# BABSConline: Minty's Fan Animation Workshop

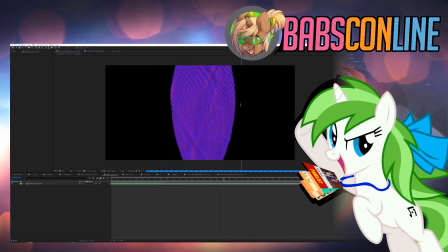2291s
Try to wait for them to, and after a while they would just go and fade. Didn't work as well as I wanted, but you actually had some nice waves that really felt like water, and and it's actually normals.
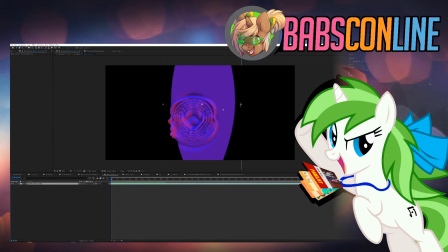2312s
So basically, I had a red light that would shine on one side, a blue light that would shine on the other.
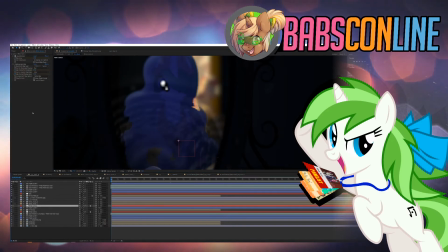2320s
So what I would need to do after is that I would need to use displacement.
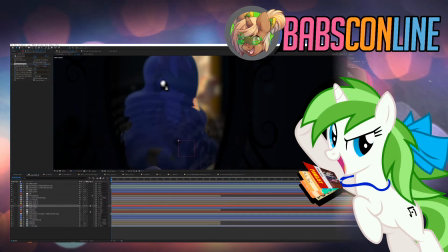2324s
So what it's going to do is that it's going to displace pixels according to that map.
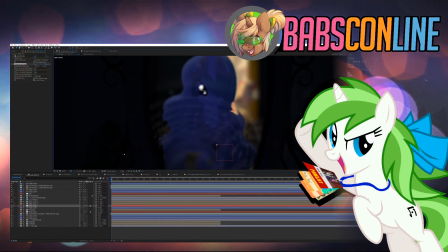2330s
I actually had two of them to take that depth. So I had one that was all on Celestia, and I had another one that was all on Sunset in the back.
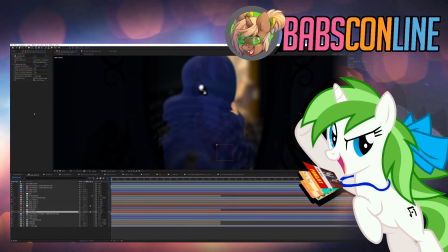2343s
And not only that, but I also had the Gaussian blur as well to try to blur it. So you wouldn't see right away. You would think, oh, it's probably part of, you won't notice that detail right away because you're focusing on both. But you're not going to focus on that part right away.
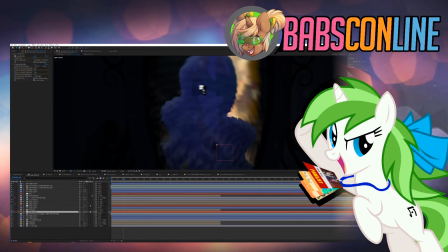2361s
Actually, so it kind of blends, and it's pretty,
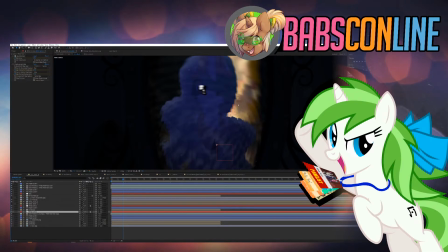2367s
actually one of the pretty cool things with the fact that Sunset was, I'm gonna say it, an orange horse.
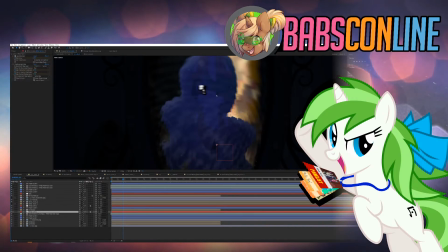2374s
The fact that she was an orange horse and he had those warm lights in the back would make her blend a bit. And I had to cheat because disable the Gaussian blur. It actually looks like that.
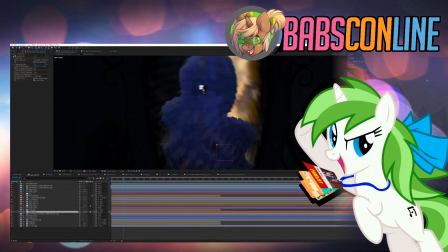2387s
I was thinking, okay,
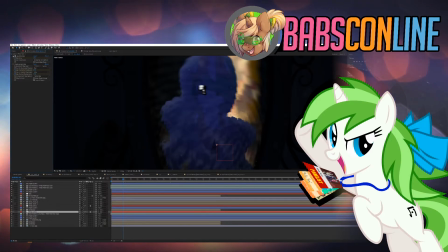2389s
not gonna be realistic, but I don't need it because it's a show about horses that talk and talk about friendship a lot.
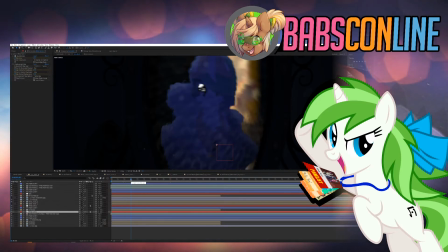2398s
Yeah, I'm thinking. I was not thinking that much about Stargate. I haven't seen it in a long time. I remember it was on TV, but I was not really paying much attention to it. So I don't know. Maybe it's just because of the dub itself, or maybe it's just that I was interested in it.
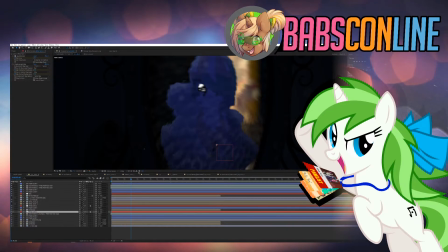2417s
I was a kid. But yeah, the idea was I really wanted it to feel more
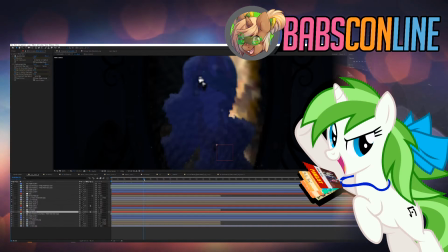2426s
alive in a way, like the fact that it would ripple like that would actually feel a lot more kinetic than if I had just a plane that you would pass through.
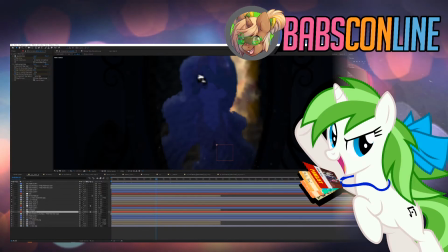2441s
And yeah, you get that scene, which.
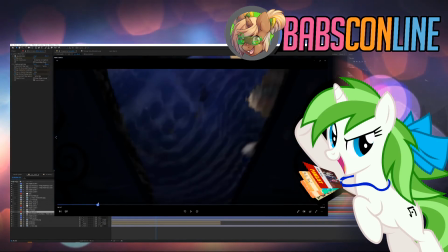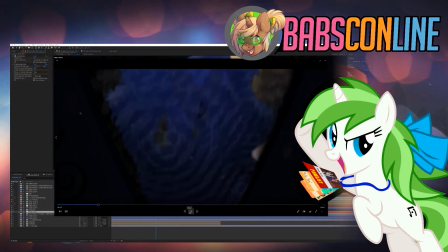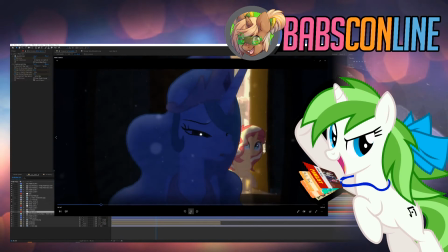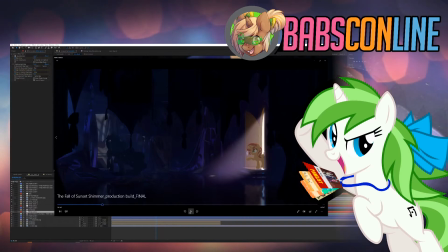2463s
And a lot of it also comes from music. Radiark did an amazing job with that one.
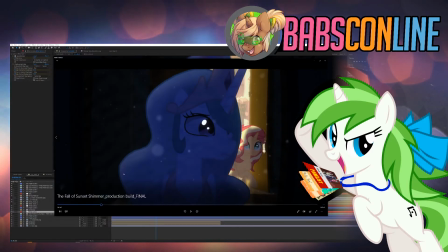2469s
Oh, and one thing someone pointed out was that she was looking at her left, and then she turned to sunset. The thing is that she was looking in the mirror, and that's a POV shot. So you look at that shot, and then you think, wait,
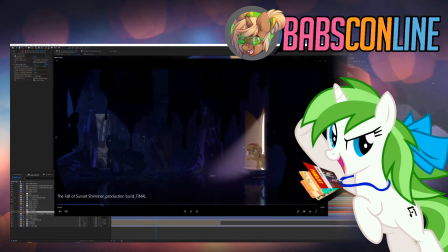2488s
she's looking at her left, but that doesn't make sense. Like, actually, not only is she on the wrong side, but she's not turning her head to the right side as well.
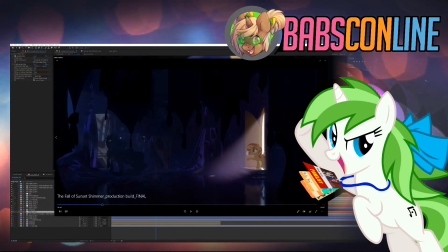2504s
So I was thinking, well, it doesn't that much, but then I realized a bit later, wait, it doesn't need to make sense in a physical way.
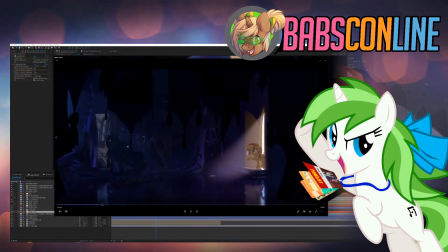2517s
It needs to make sense as you edit it, because those shots needed to flow together,
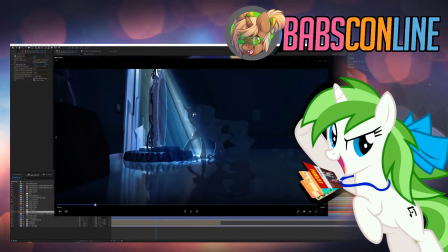2525s
because you had that shot, so it needs to mirror that shot with that shot.
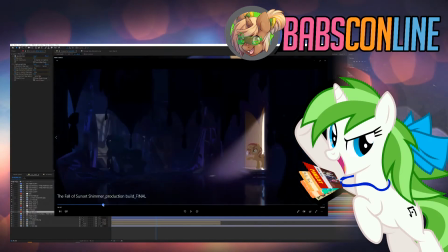2532s
So you immediately realize, oh, it's a different place.